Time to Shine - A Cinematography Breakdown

All right, hello everybody. Welcome back for another breakdown. Why beat around the bush? Let's jump into it today. We are rock climbing and it is anamorphic. Don't do it, buddy.
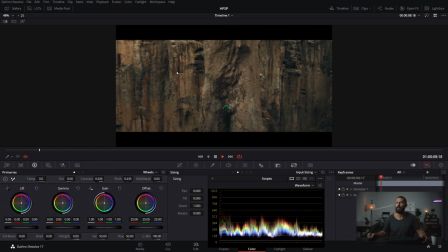Don't do it. Told you. Told you not to do it with the drone shot. And it's looking good.
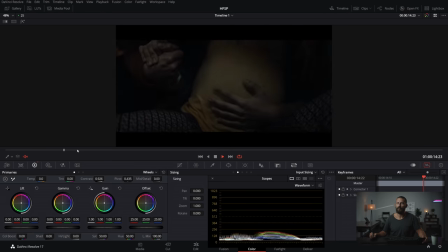It's very nice. Troubles. We fast forward. We're going to see this kid's backstory.
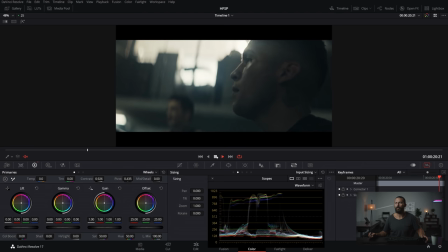That's the climber in the belly. Soft anamorphic lenses. Let's go full screen so we can see what we're actually looking at.
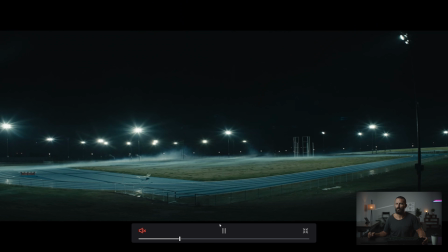boxers, handheld, shutter speed, yes, sweat, drip, PA, running to get coffee, please hurry,
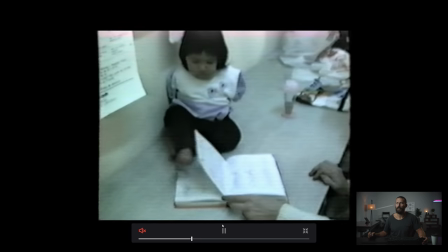should have run faster, walking, oh, and archival footage,
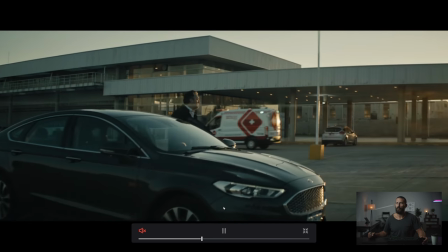snacks, at the airport, don't do it, buddy, don't leave your family,
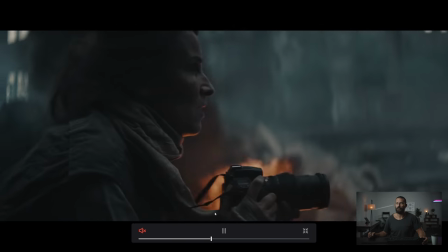I have to, I must, no, don't, this is her daughter, his daughter, That's the sun.
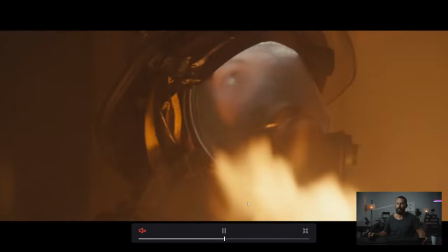And broccoli. Yum. Fire. The production design or the production value in this commercial is crazy.
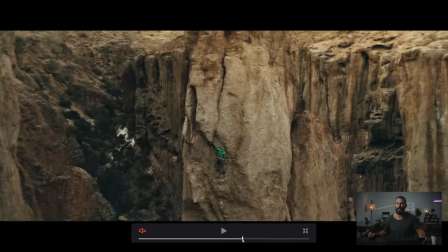We don't have to watch the whole thing to go through it all. You see, it's beautiful. We're going to mainly be talking about the rock climbing stuff.
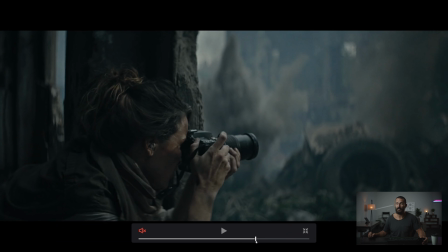And then where is it at the end there? I mean, this is this little stuff at the end here.
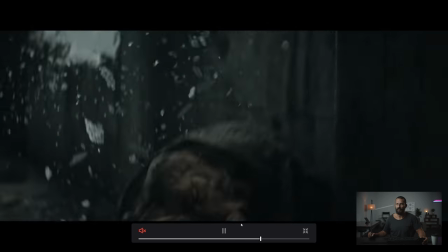We got the photographer, you got bullets going off, window shattering, people painting.
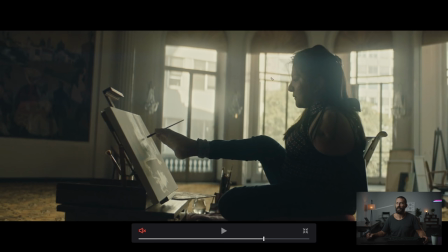This is what happens when you You get anamorphic, old anamorphics, and light coming directly towards the lens. See, it just washes everything out here, just sort of takes all the contrast and washes it away.
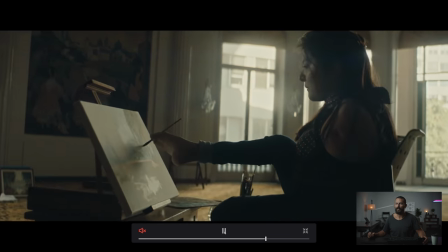And there's nothing you can do about it. Absolutely nothing. It's bright spots in the area coming into the lens. You can't fix that.
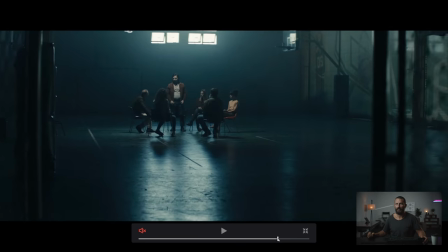But I'm in a really beautiful commercial, and I think we're out.
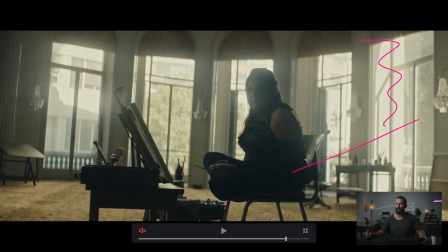Same thing here, like all of this harsh front light coming in, like you contrast this with the stuff that we're going to look at and it's and this is all lens behavior you just cannot you can't get this dark if you have this much light coming in the lens because it just bounces around inside of all the elements and you end up just washing out the whole image.
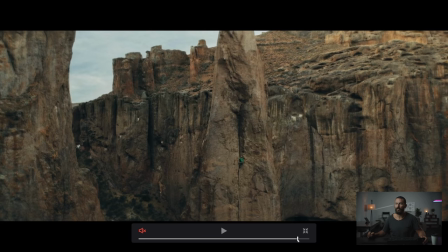That's some beautiful looking stuff in here so you should recognize well this is actually my favorite part of the commercial before we break it down see this like
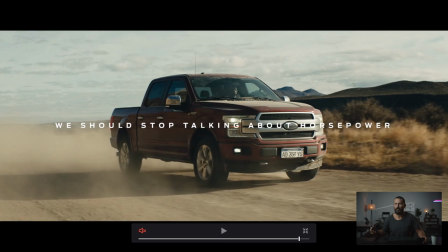okay normally you're gonna have this is gonna be a VFX car but we're gonna do it for real life right And the precision driver always gets darkened down, indie windows, you can't really see them. You tell your parents, I'm working in the film business.
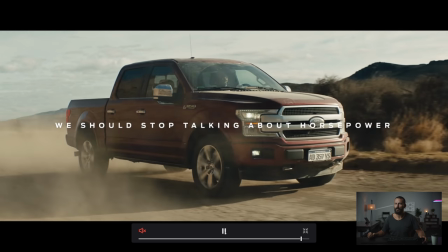You'd never believe it. I'm a precision driver. Yeah, really? No, it's me. And look at him here. He's got his little headset on.
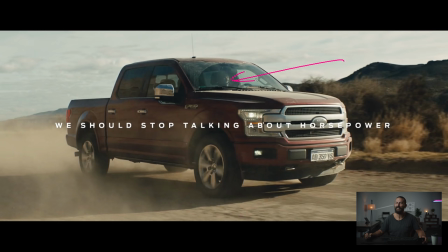He finally made the ad. You did it, buddy. You made it to the big time.
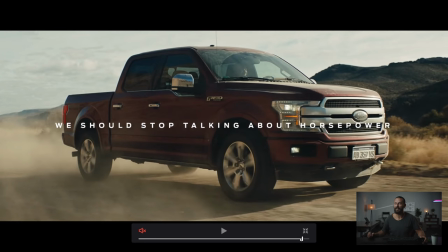He's laughing, going, they're going to have to cut this out. They're going to spend so much on VFX that we're going to have to come back and shoot it all again.
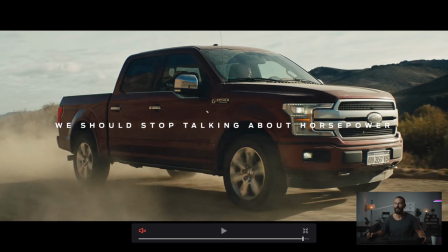Yay! Everybody gets another day out of the production. and you can see the Russian arm in the little rear view mirror here.
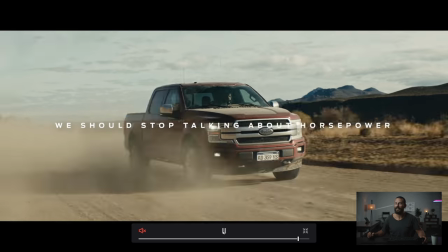It's a funny ad because he's up there looking at him. He starts driving up. He's like, you can use this, you can use this.
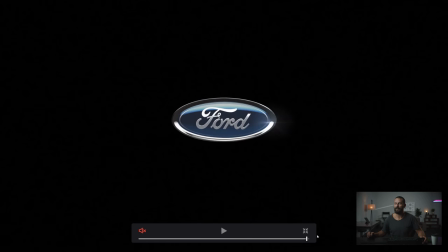You can't use any of this stuff, guys. You're going to have to get rid of my face. That's it. Anyway, shout out to the precision drivers.
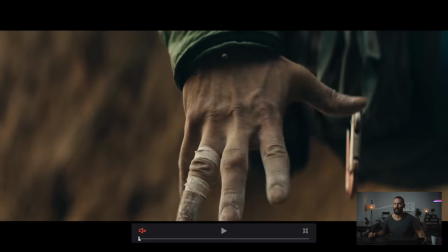Okay, so what are we going to look at first? Let's do this rock climbing stuff because it's beautiful. Okay, we're going to see that it's overcast day.
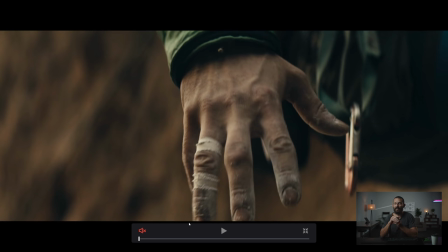A lot of times you'll see with really great looking cinematography in commercials that goes anamorphic specifically. And usually it's car commercials that will do this, but for this, I mean, I guess this is a car commercial. So it's funny that they do it, but you'll jump in really close to really far, right?
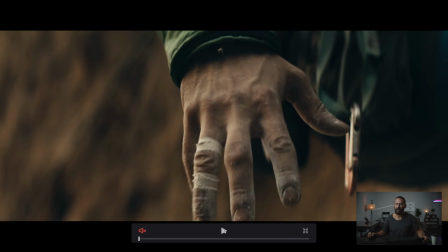Macro anamorphic is like a thing. And this is not really macro anamorphic, but it's really close, right?
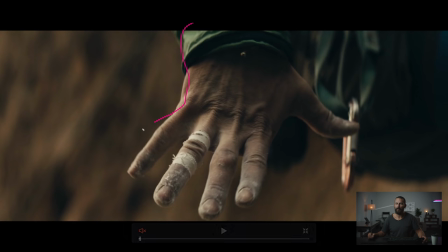And it's an overcast day. We're still shooting into the shadow, but I mean, we are really floating in a world of nothingness here. But what makes this interesting is, okay, yes, the tones in the background that match up with the tones on his hand, this little bit of green production, that's all nice.
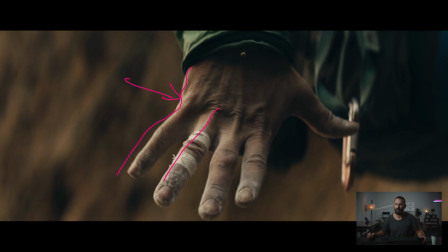But really, it's the light here, right? Little slivers of light basically shooting into the shadow by doing the same thing we would do if this was somebody's face, right? This is the exact same thing we would do if it was somebody's face, right? We're going to have the upstage key, we're going to have the shadow down towards the camera, and we're going to chase it with a little light this way.